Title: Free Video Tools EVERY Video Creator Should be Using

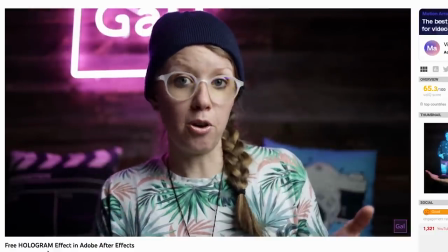(12:20)
So I'm gonna show you, of course, how to do some chroma keying to remove the green screen.
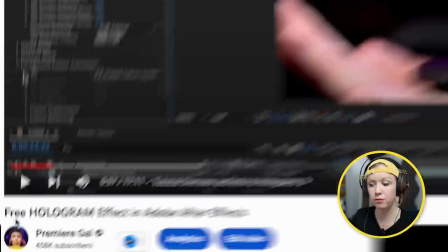(12:24)
So you're gonna learn how to do chroma keying in the tutorial. So it's just called Free Hologram Effect in Adobe After Effects, and that's my tutorial.
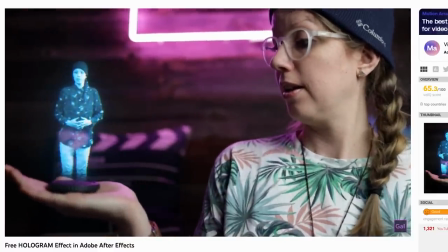(12:31) Oh.
To get the free hologram effect, use our link below at the top of the description box.
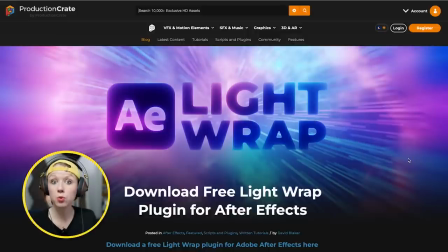(12:40)
Another free one is called Light Wrap. Now, Light Wrap is really cool because it's essentially a tool that will help you composite better.
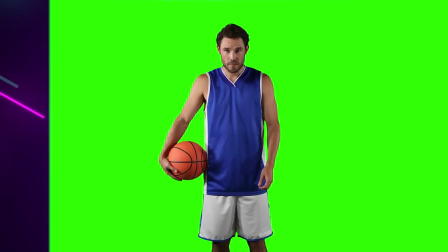(12:47)
So if you have a background layer, let's say somebody filmed in front of a green screen, and then you have a separate background layer.
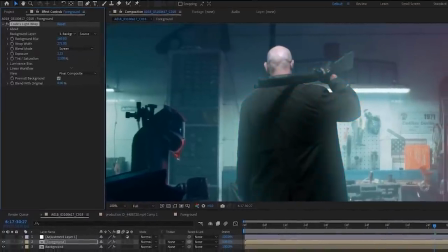(12:52)
With Light Wrap, it'll take that background layer and wrap the light around the subject to make it look more natural.
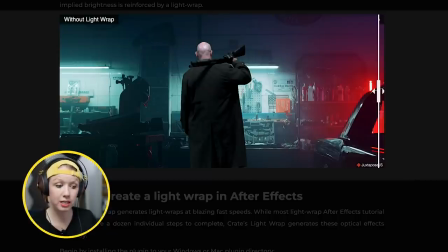(12:59)
So here's without Light Wrap, the guy is just standing in front of the scene, has different lighting than the background, and then with Light Wrap on,
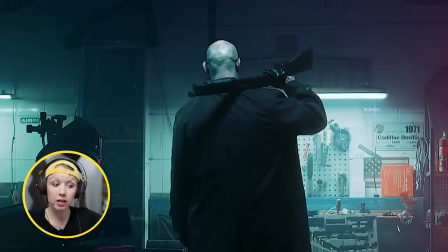(13:06)
you can see it blends some of the blue color on the back of his head to make it look like it's composited naturally.
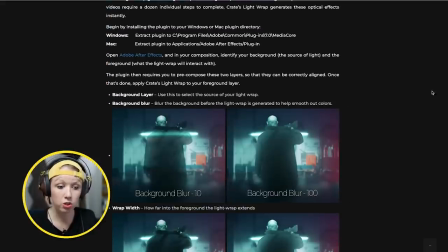(13:13)
So down here, you can learn how to use Light Wrap and how to install it.
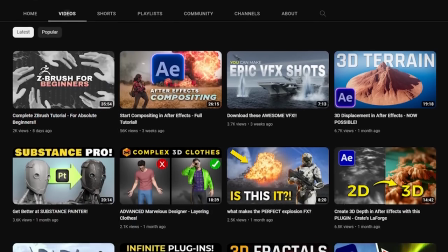(13:17)
And of course, you can go to their YouTube channel and you can learn how to use more of their tools. Production Create has a great resource of free VFX tutorials that you can check out.
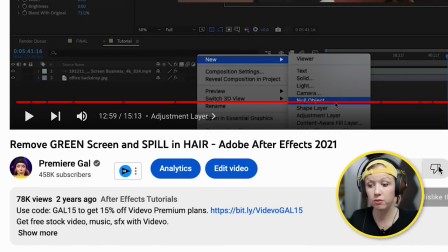(13:27)
And you can check out my tutorial here, how to remove a green screen and key hair. And I use Light Wrap in this tutorial as well. So next up are free LUTs that convert your log footage into Rec. 709 color. So that is if you are shooting in a log format, which most cameras do these days. Basically, the benefit of shooting in log is that it preserves more of the detail and the highlights and the shadows. So when you apply a LUT, you're able to do some more color correction. For example, if something's a little bit more blown out, you can bring in a little bit more of that detail. Now, there are some free LUTs on this site called Bounce Color, and it's called True Log Conversion LUTs. And if you scroll down, you can see they pretty much have a LUT for every common camera profile. So you can click here to download it, and let me show you how to use it in CapCut and then in Premiere Pro.
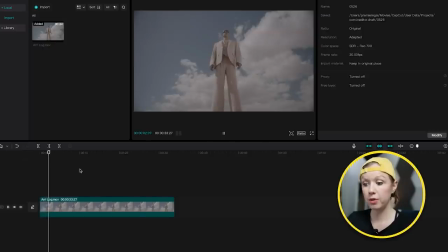(14:15)
So here's a clip shot on an Arri camera in a log format. You can see it's kind of flat.
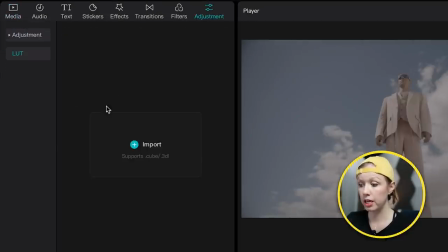(14:19)
Well, actually, if you go over to Adjustments, you can click on LUT and Import, and I'm going to choose the Arri LUT for this case.
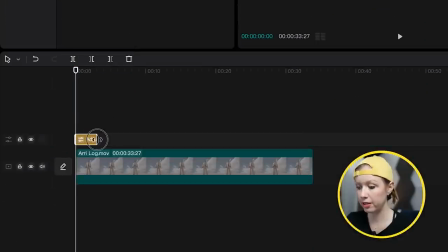(14:28)
And now you can see we have it here, and all we have to do is drag it on top of the clip as an adjustment layer and drag it out, the before and the after,
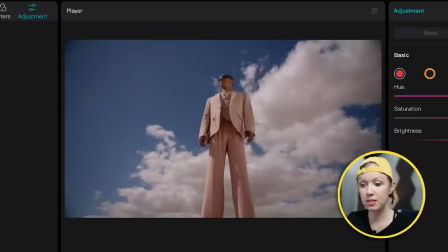(14:36)
and it looks so much better. And with the selected, I was really impressed.
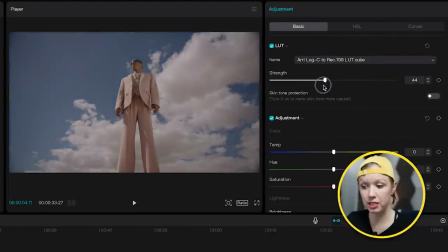(14:40)
Over here in basic, you can actually control the intensity strength of this LUT right here in CapCut, which is great. It's almost like a pro tool, and you can make further adjustments.
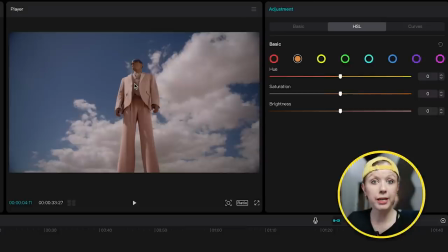(14:49)
For example, if you want to increase the saturation of the kind of beige suit, you can increase the saturation slightly, and you can choose to increase the saturation of the sky to make it pop more. The before and the after.
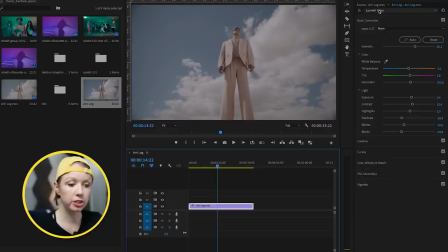(15:02)
Now inside of Premiere Pro. Now the benefit of using Premiere Pro is that you can actually import all of the LUTs from Lumetri Color in the input LUT dropdown,
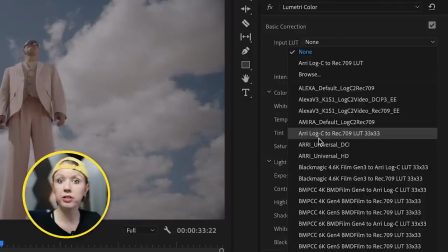(15:10)
so all of them will be here and you don't have to search on your drive.
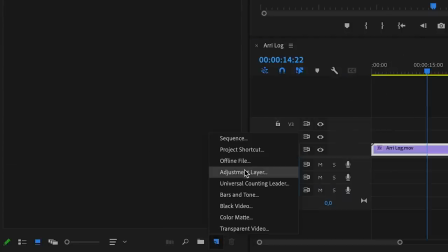(15:14)
So first let's create an adjustment layer, go up here to adjustment layer, and let's drag it on top of the clip.
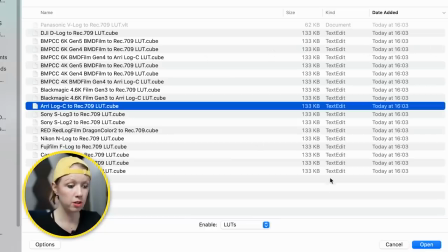(15:20)
Of course, you can go here and you can go to browse and you can import the RE instance once, but what if you want it in this dropdown going forward?
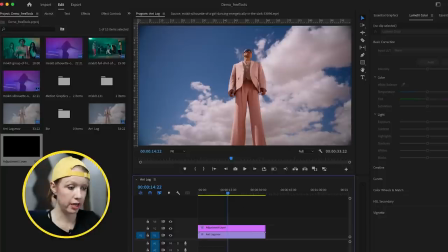(15:29)
So what you can do is you can actually hit save and we're going to actually close Premiere Pro. If you're on a Mac, I'm going to show you where to go to create a folder for these LUTs.
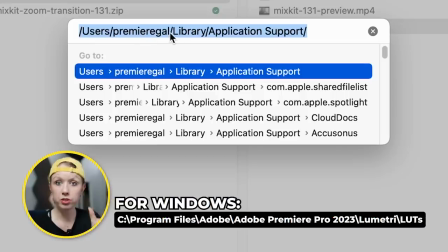(15:37)
Here, I'm going to go to go to folder, Premiere Gal, which is my username, and then library application support.
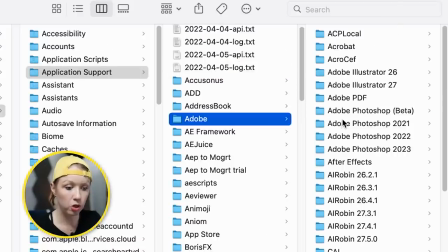(15:45)
And then here I'm going to go down to Adobe and go to the common folder.
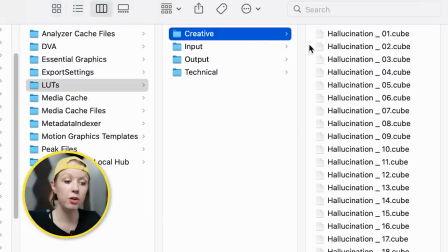(15:50)
And there's a folder here called LUTs. Now, if you don't have a creative folder or a technical folder here,
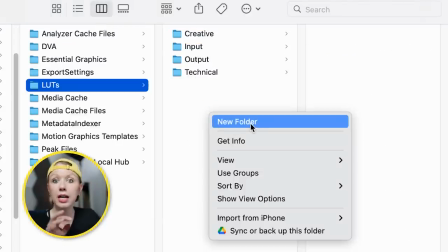(15:55)
you're just going to right click and create a new folder and then type it in manually, creative or technical.
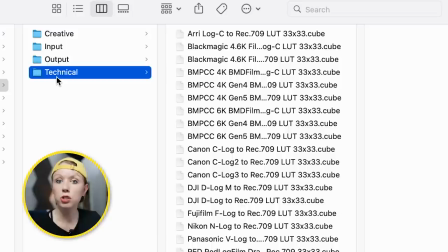(16:01)
In this case, it's technical. You can drag in those LUTs into this folder.
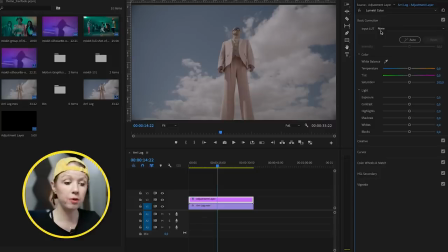(16:06)
You can see I already have them in here because I'm already using them. Now that we restarted Premiere Pro, we can go to input LUT dropdown and you'll have all of them here. Of course, I already had them all here before because I previously imported them. And from the selection, I can choose the RE Log to Rec 709. Another really cool thing that's unique to Premiere Pro is you can click on auto color and it uses AI to correct that footage.